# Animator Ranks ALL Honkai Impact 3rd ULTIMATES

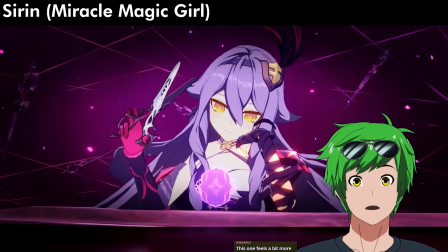Okay.
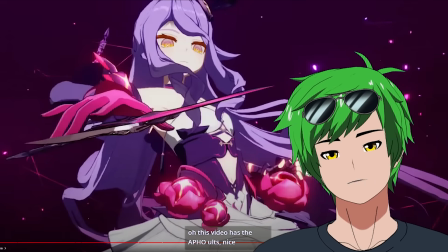Honestly, not that good. They really shot themselves in the foot here, angling the scissors like this. You can't even see the scissors anymore because they're completely flat to the camera. Like I thought the scissors were already closed, and that's because the silhouette was just abandoned.
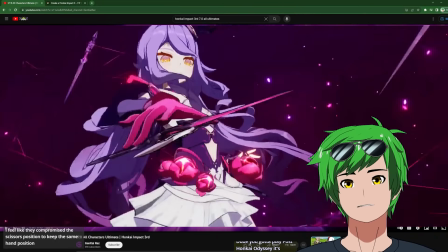I see what they're trying to go for because they're trying to get the scissors to cut the screen itself, but like it's not it.
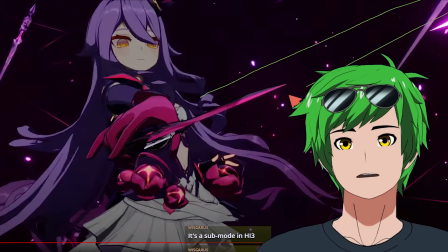I don't feel it. If we wanted to feel that way, you have all the freedom in the world to do this, bro.
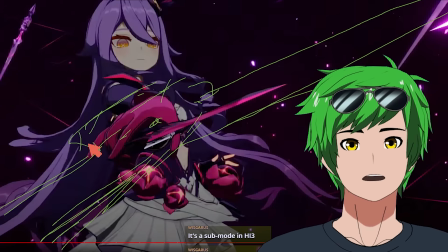The scissors are literally in your face, but they're still angled a little bit. Now you have something that feels like those scissors are gonna cut my face off.
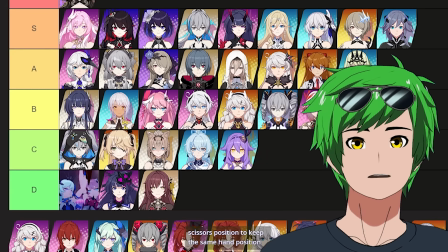That's great. Even though she's a pretty cool, like it's a really cool concept, I actually kind of have to put her in C. Who are you? Why is there a boy in my all-female gacha game? The issues that he has specifically are mostly his arm and his head too.
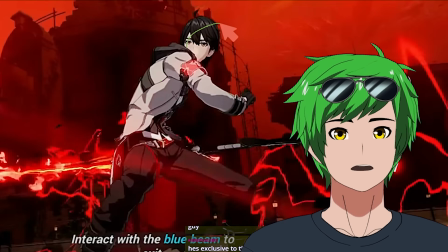First of all, that's a little strange, right? If you imagine his head more like this, that's a better silhouette. This arm is crazy.
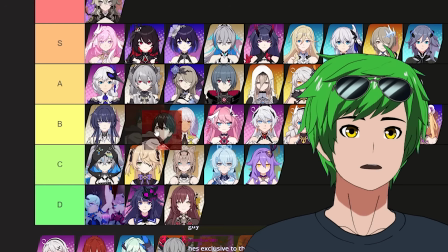It's going up way too high. I see how much more natural that is. So I would actually put him in B. Oh, shit.
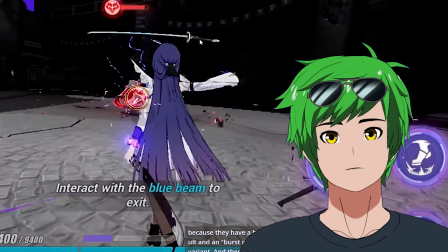Oh, shit. Oh, this is great already. It's solid. But like this right here, the catch and then the sheath is so smooth.
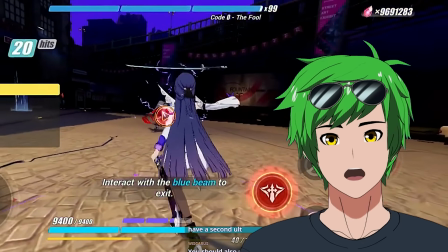Such a great concept for an animation. I'm going to throw it up in the air and just catch it and perfectly sheath it at the right angle. So badass.
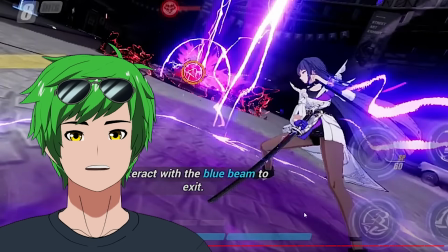The only thing is there's some clipping on the ground, I think. Yeah, it is. No, it is. It's clipping on the ground. This should just be like lifted a little bit.
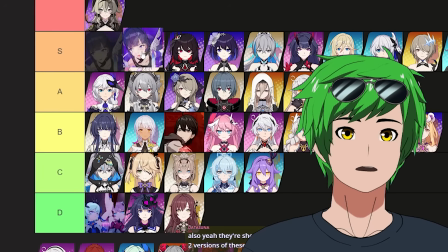I'll put her in S, honestly.
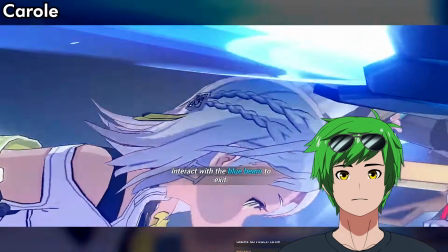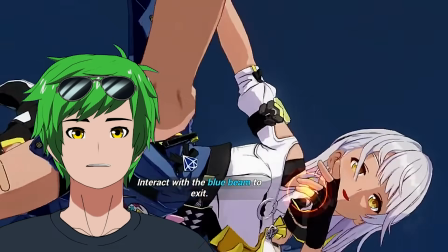I'm not super impressed by this one because the leg actually doesn't land enough for me, like as an actual attack.
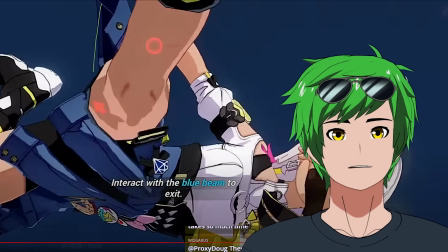Like I really, really wish this leg like filled the frame. Like the shin is like here and just like completely blocks the frame. Like it'll look weird for a frame, but then it'll be like really impactful and I'll understand like this giant block of flesh is what killed me.
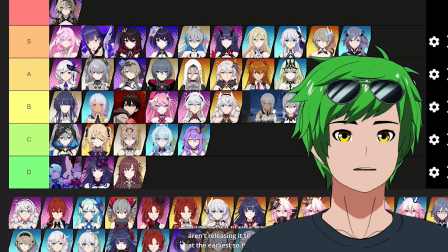I think this is probably like a decent B as well.
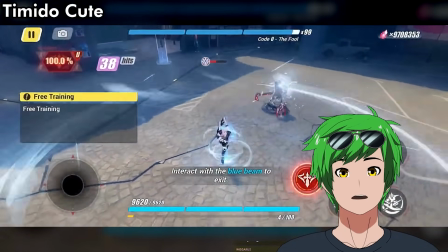Wow. Wow.
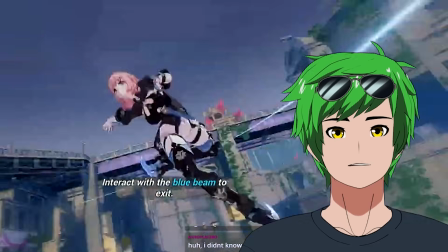I love it up until she decides to just randomly completely change her momentum in midair, which isn't a thing that you can do.
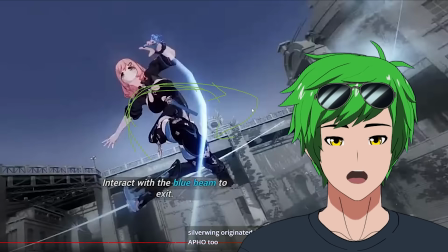We're technically still spinning this way. And then she just goes, now I'm going to spin this way.
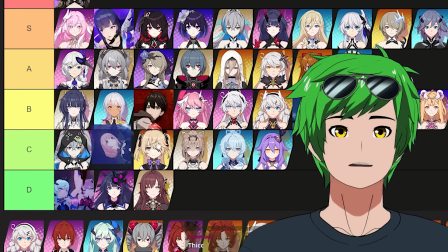It goes against the entire momentum, bro. It's just so sad. I'd say she's probably like a C. What? Yo, that's sick. Actually, kind of mid. So I don't know where this sword is going or why.
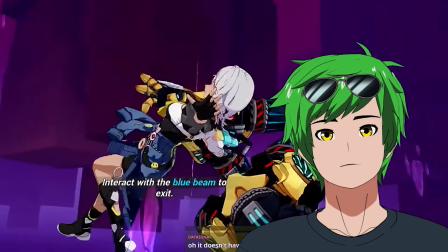Or it's not even a sword. It's like a attack. And then she like picks it up, which is fine. But then there's like no anticipation on the throw.
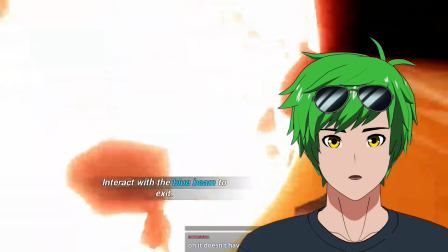As soon as you feel like you're getting close to it and you want to feel it, it just like immediately disappears. It goes away. There's a lot of like working against itself there, and it doesn't really quite feel impactful because of it.
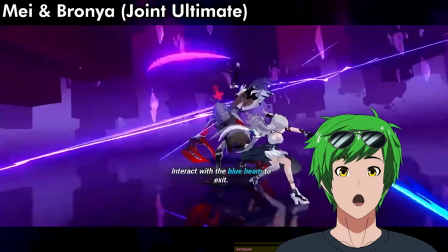I'm gonna give it a C. Maybe even a D, to be honest. But this, on the other hand, slaps, bro. Holy shit. Dude, this is way too good. But just look at the amazing arcs here, dude.
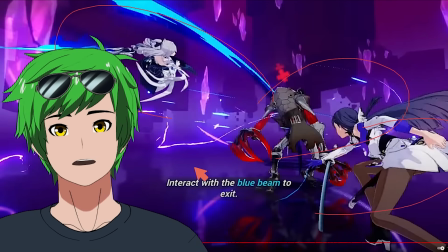There's an arc here, then you get a counterbalance arc here. You get a counterbalance. You just immediately, you fill in all the negative space in a really beautiful way. That's how you do it with these arcs. And it pays off decently well. Yo, honestly, contender for top.
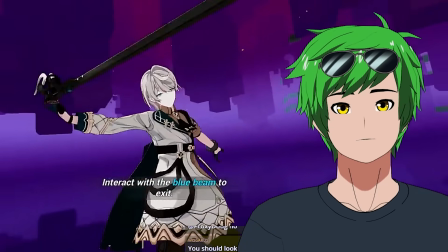Wait, that was actually pretty cool. This gun shooting really bothers me. So I'm not super comfortable with the fact that like the bullet shoots out like almost immediately after it lands as well.
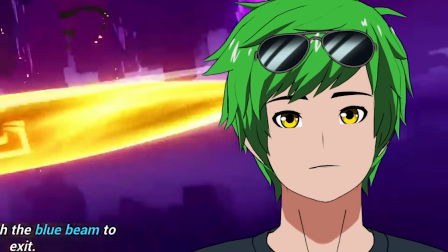He's barely even had time to stabilize the barrel before it just boom. You need to stabilize the barrel before you shoot, otherwise it's gonna go off target.
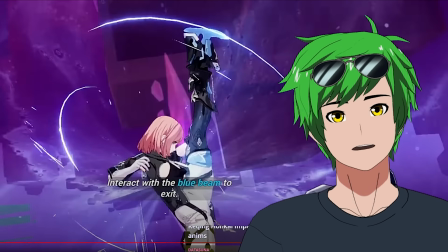After this though, I was real confused on the silhouette here because it looks like a knife going the other way. So I thought her toes were pointing the other way for a second, but that's a design thing. So it's not, I can't really say anything about it. I feel like this one is a bit lackluster, but it's still really good. So I'll put it in like A. And that's it. That's all of them. Holy sh! I think overall the animations are way better than I thought, but there's also a wider variety of quality. What I do want to check is if we can actually find someone who is the best.
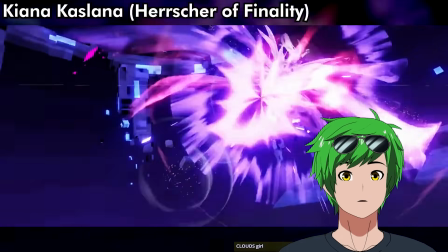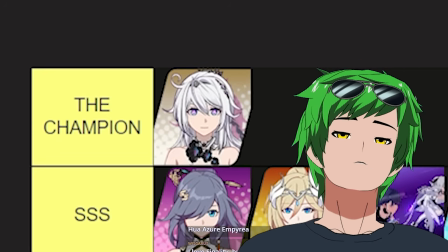Oh, okay, that's amazing. The champion is Hersher of Finality. Congratulations, yay!
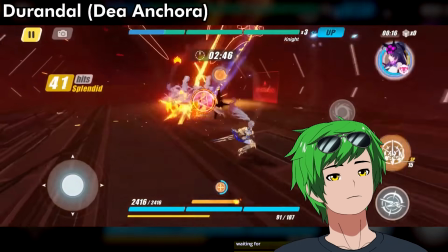Let's take a look at Spartan Arrow again. Oh. Durandal is the winner. She is literally the best. There's no way you can beat that, man. I can't do it, dude. I can't.